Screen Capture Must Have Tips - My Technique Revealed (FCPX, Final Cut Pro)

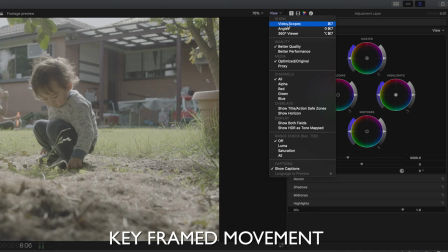I'm also going to open up my video scopes and really the best option for seeing what's going on in our footage is to use waveforms.
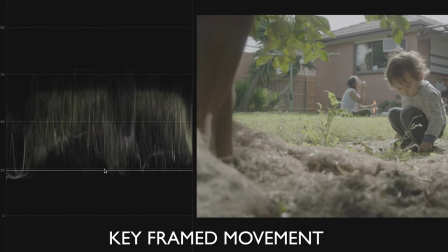And here you can see the shot was exposed nice and brightly. You can see that lovely log footage just bunched in the middle with absolutely no compression going on in our highlights or shadows.
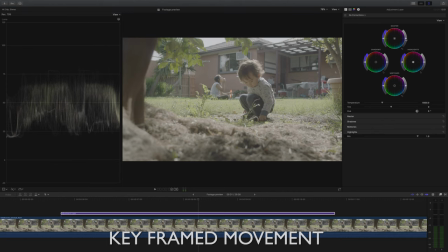All I'm going to do for now is just bring the exposure down just a tad.
My second tip is to maximize the visual aids in your clips like added text or other animated elements.
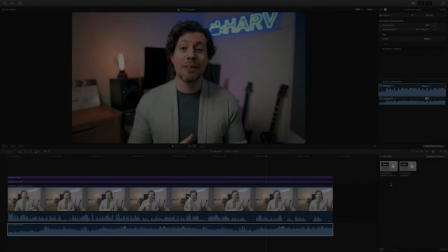Let me show you a couple of examples. This first example is taken from my review video of Clear VoiceOver plugin and in it I use arrows and circles.
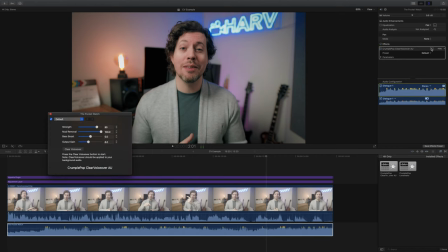Check it out.
Control panel you can see we've got our controls.
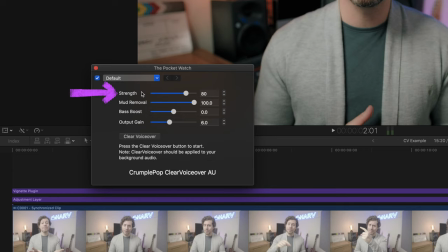Strength which dials in the intensity in which Clear VoiceOver will remove those clashing frequencies, mud removal which tames those lower mid frequencies, bass boost which obviously boosts space if your music needs it, and then you can tailor the output gain to whatever it needs to be.
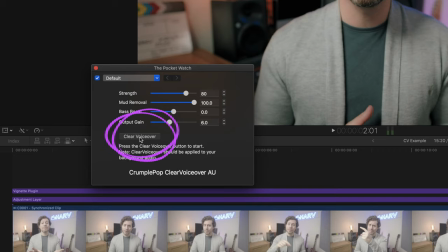But before you do any of that you need to hit the clear voiceover button which instantly gets to work in removing the problem frequencies.
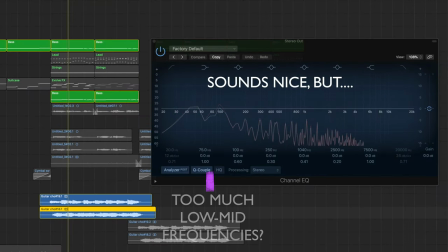And then later in that video I used text over the top with more arrows, I didn't do voiceover over this bit because there was music playing so I didn't want to interrupt that.
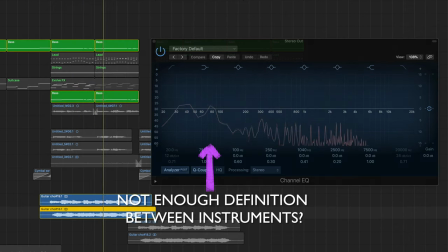Any of the purple animations you can see here are from Pixel Film Studios and the plug-in's
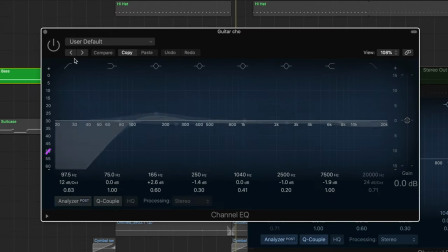called Pro Point Hand Drawn and I also use things like scribbles and underlines, anything to make it more visually appealing. Our third and final measure for making sure your screen flows are attention grabbing and fun to watch is to pay special attention to the timing and pace of your clips. I already mentioned that I do my screen flow first and then I'll follow with my voiceover afterwards and this is key because I'll be chopping out any unnecessary bits of the clip or I'll be slowing things down according to what I say. So in essence my audio sets the pace for my video. Let me show you what I mean.
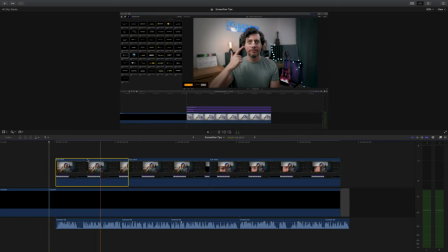So take a look at this composite screen flow clip. This is taken from my mCallout Simple 2 review and as you can see the clip starts at
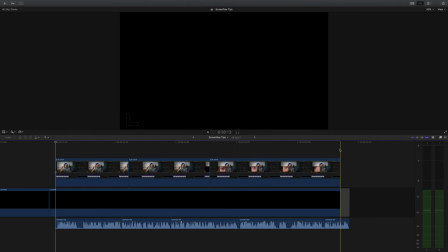8.15 and finishes at 8.38 so it's roughly 23 seconds long.
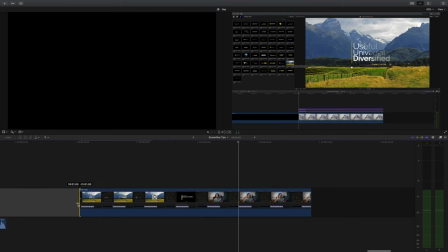However when I copy a section of it and then paste it back into my timeline and then extend the clip to see its full length you can
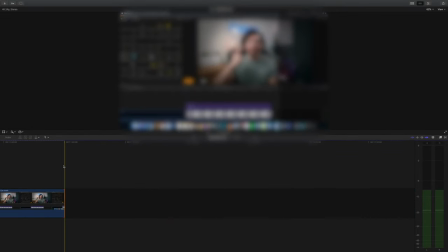see The full clip was actually three minutes long and that's just because I wanted to collect all the footage I needed and then I could edit
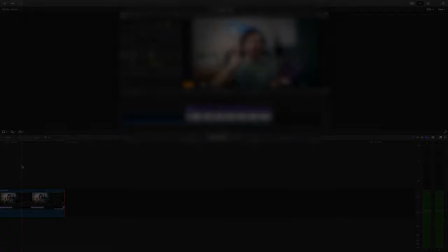it down later. Let me show you what it looked like in the end, bearing in mind I've done lots of manipulation to the timing in this clip to match what I want to say.
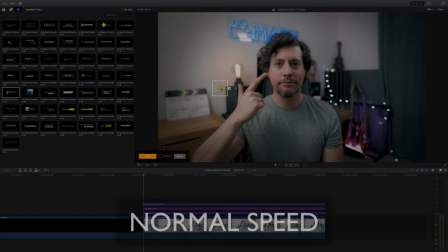Let me show you a really good example.
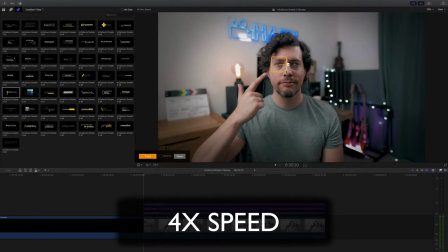Instinctively when I first started using mCallouts I would make the tracking box smaller and I would position it just over my eye. My thought process was, well it's a really high contrast area that it should be able to track no problem at all.
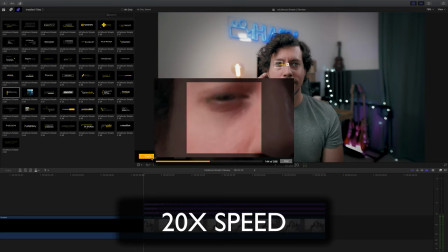However, as soon as you start tracking and you realize you have to deal with blinking, my head turning, that kind of thing, admittedly here I'm doing.
This kind of thing is really easy in Final Cut because it has some really simple to use tools.
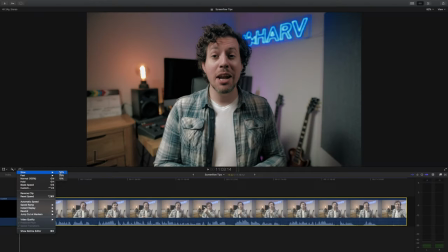The tools I use are just on the left hand side, just above your timeline. And of course we can slow things down, not one I use very often because of course you have to take into account frame rate.
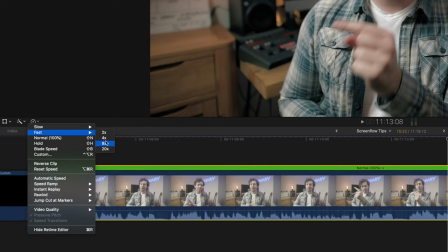And we can also speed things up, which is one that I use a lot of the time.
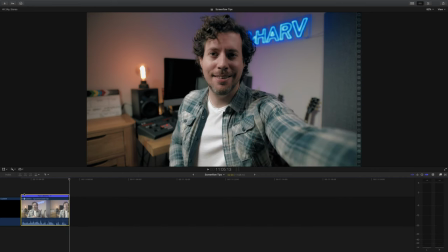Sometimes with screen flows, it's better just to speed up the footage and just give a brief overview of what's going on rather than talking about everything in detail when you don't need to.
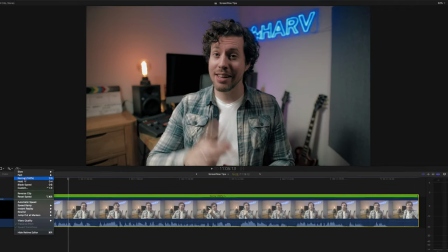And then we come to the one that I use the most which is hold and this is incredibly useful.
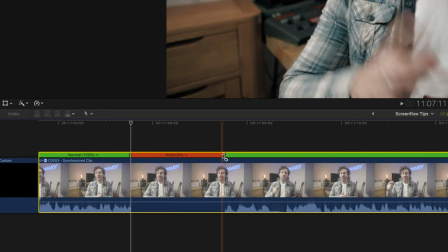It's the reason why I don't use the slow function because if you need more time whilst explaining
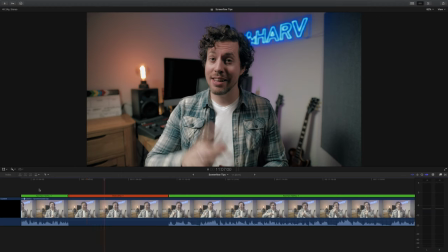what's going on on a screen flow you can just pause it and it doesn't look weird because you're looking at someone's screen.
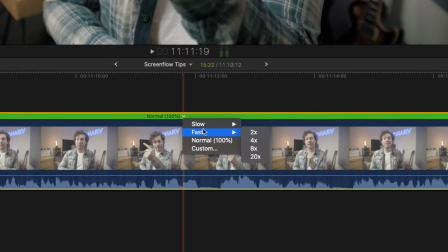The last thing I want to show you is the custom function and that's where you can basically choose how fast or slow your footage ends up being and it's useful if you need a clip to be exactly a certain length.
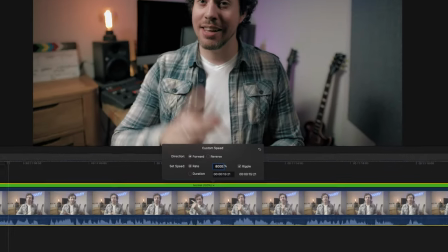Say you need it to be 8,000 times faster, well, you can do it. There are also three things that I would recommend never doing whilst capturing screen flow if you can help it. Firstly, never capture screen flow in windowed mode so that the world can see little glimpses of what your desktop looks like.
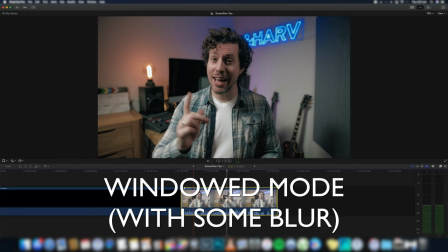I see this all the time on YouTube and it just doesn't make sense. So hit that maximize button, hide any clutter that's on your desktop and keep it looking clean and more importantly more private.